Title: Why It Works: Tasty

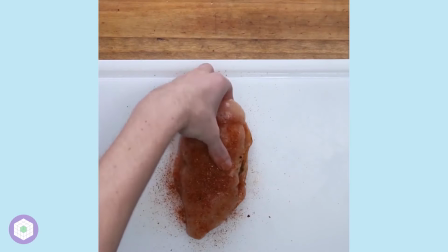on Instagram, YouTube, Twitter, or Facebook. In order to properly pay homage to this factory of food-related content,
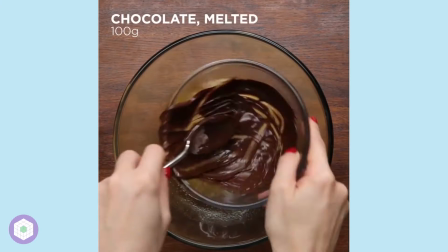we'll be doing our best to make this video as concise as possible, which will likely be difficult given our track record.
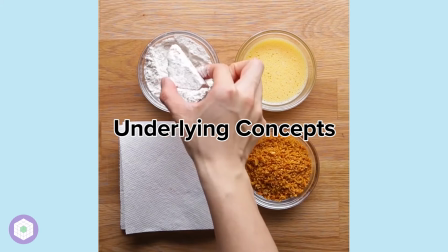Through talking about the audio and visual design, personality, and underlying concepts, we hope to give you an idea of why Tasty works.
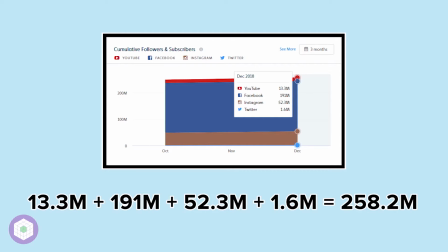Some pretext before we jump in, Tasty currently has over 250 million combined followers, So, how have they accomplished this?
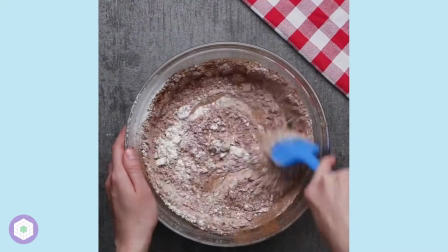Well, if we look at the audio and visual design of what is arguably their trademarks to how specific directions in the recipe are carried out.
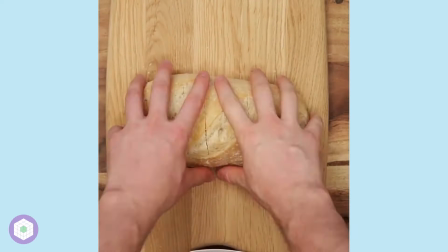Make note of the knife's positioning as it cuts through things or the circular motions of the stirring.
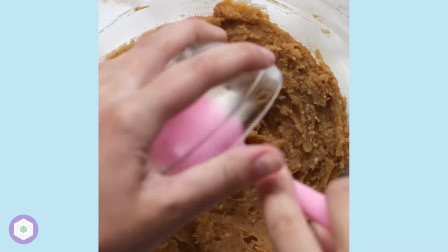However, while there's certainly a great deal of intention in the placement and movements,
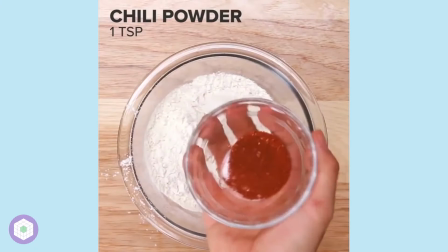there's also a rather organic messiness the creators behind Tasty like to apply to each shot. shot.
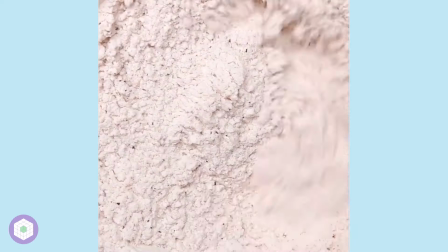By towing the line between perfection and a slight DIY offness, the content maintains a degree of relatability or realness.
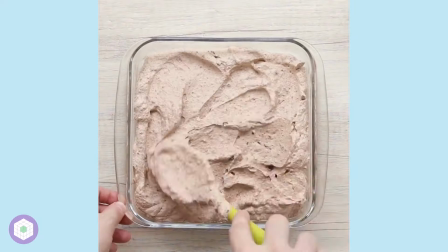The next key point is constant motion. Just from watching these few clips, it's easy to see that these videos have no downtime.
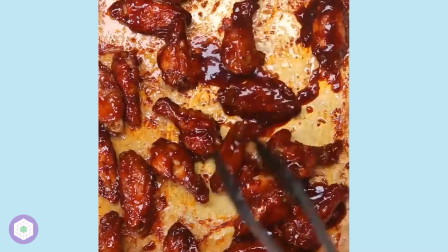There's always some kind of motion on the screen, whether it be the general preparation of the recipe or the shifts to close up shots.
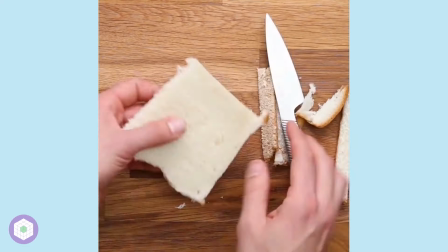In order to consistently catch your attention as you scroll through a feed and keep you watching, these videos are designed to have a fast-paced, stimulating flow.
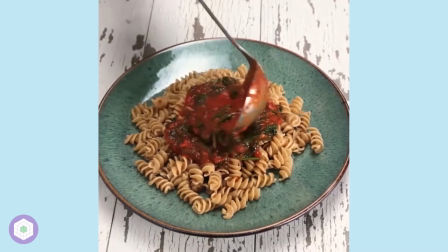Following this, we have Tasty's focus on reveal shots and general oddly satisfying type content.
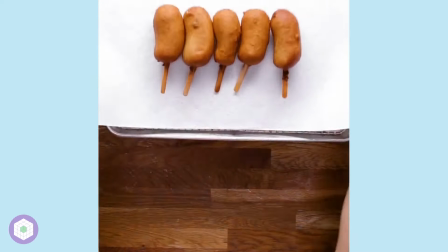Because so much of the video is a build-up to a view of the completed meal,
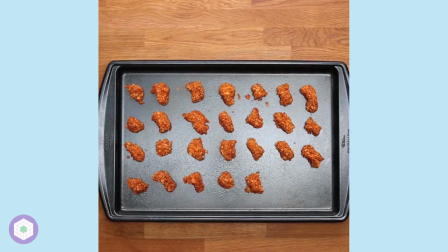Tasty often relies on visually appealing processed shots and into video cross-sections to really hammer in the beauty of the food.
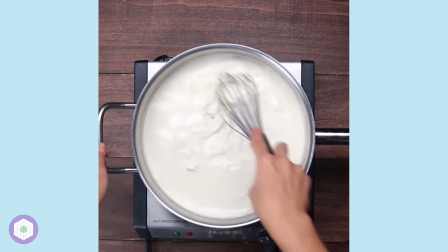Next, it's important to emphasize Tasty's use of food imagery lighting, which is something mentioned in our Hot Ones video that seems to be present throughout most food content.
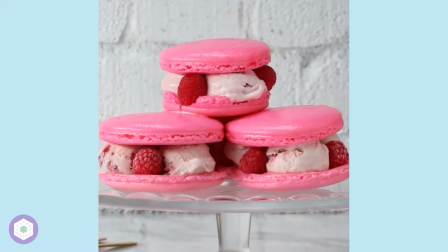Because of this lighting, the colors of the food appear bright and fresh. Of course, these colors are often grounded with the darker, earthier tones of kitchen equipment,
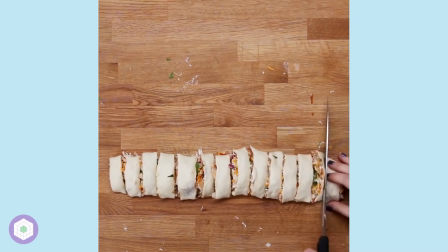and holistically this works to bring attention to the food and build a colorful and optimistic aesthetic, which is seen further in their branding.
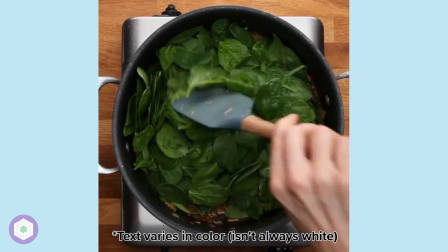Additionally, this bright color scheme is paired with clear white text used for recipe instructions, usually centered or vertically aligned.
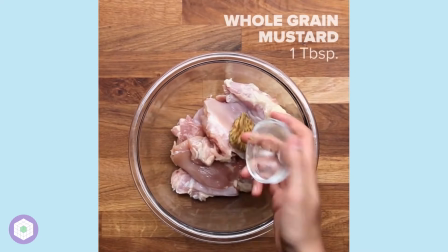Again, this contributes to the optimistic design as it emphasizes how easily one can prepare these dishes.
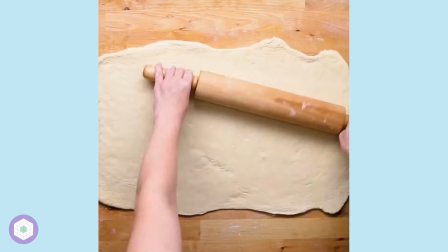Finally, we have some general notes on the audio design,
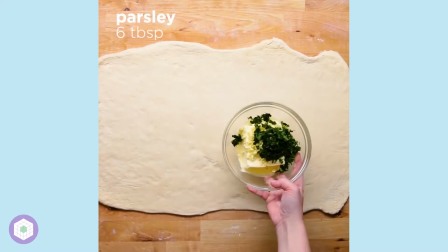which is incredibly simple as it's just uplifting high BPM music which pairs well with the speedy preparation of these dishes.
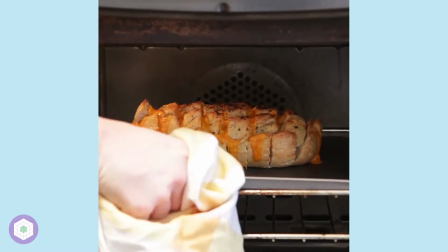In totality, the audio is used to emphasize the quick, easy to create nature of these recipes.
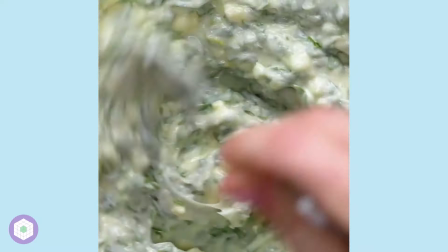Also, it's important to note that most tasty videos include this sound bite at the end,
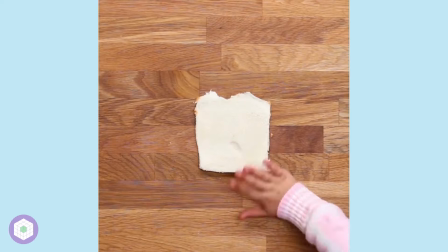which is another branding technique associating the audio stimulus with the style of content,
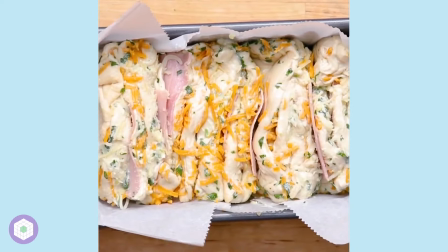and also giving beloved BuzzFeed employee Andrew a chance to shine.
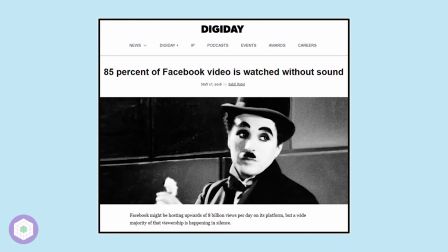Still, since an estimated 85% of video content consumed on Facebook is done in silence,
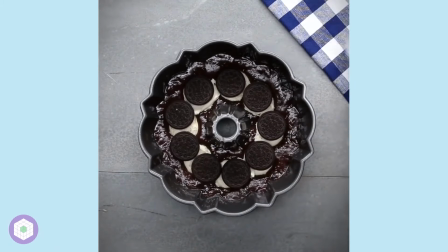the majority of Tasty's success hinges on the visual aspects of their content.
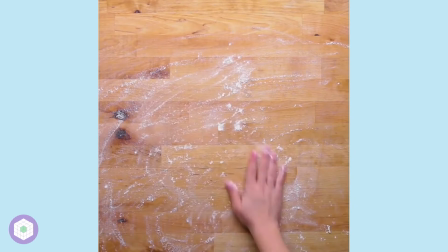Moving on to the personality section, there's not really any personality present.
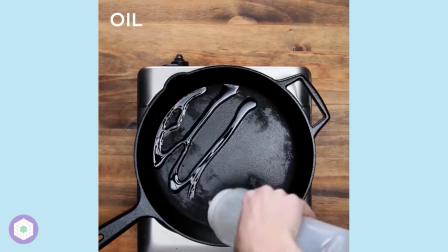In fact, the only inklings of humanity are the hands you see making things. However, I think this is deliberate.
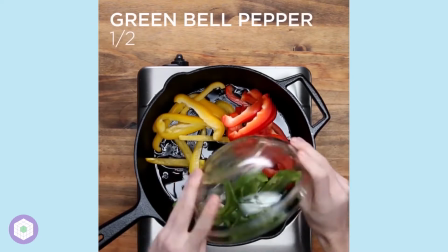By only showing the POV shot of someone creating the meal,
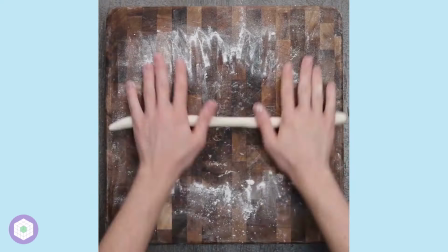the viewer is encouraged to project themselves into the video and imagine it is them preparing this meal with ease.
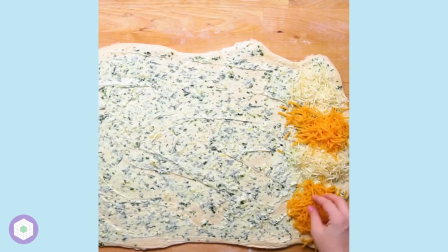Which in turn makes these videos even more addicting as it gives the viewer the sensation that they're actually preparing the dish or at least learning how to.
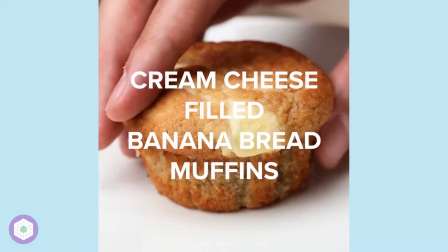Beyond this, the only other personality is the overarching Tasty brand entity,
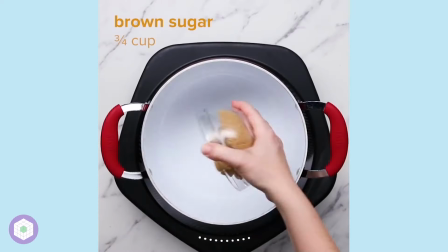which is meant to be viewed as a sort of homey, clean food instructional channel, however emphasis on clean, as they are incredibly clean,
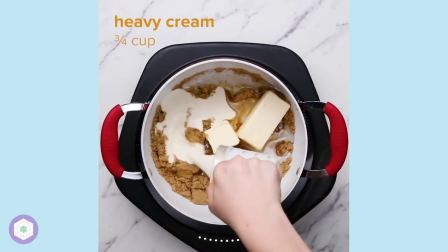deliberate, and almost robotic with the way they produce their content.
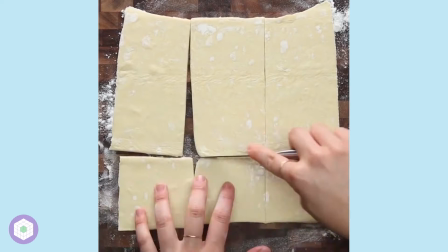Through doing research for this video, I came to the understanding that the massive economic success of Tasty and even Buzzfeed is a topic that has been touched on quite a bit.
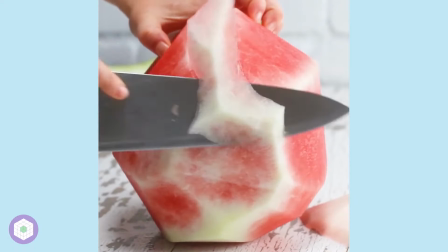I'll do my best to summarize what these many articles say while also offering some internet culture insight to show that what it is trumps all other sources of information.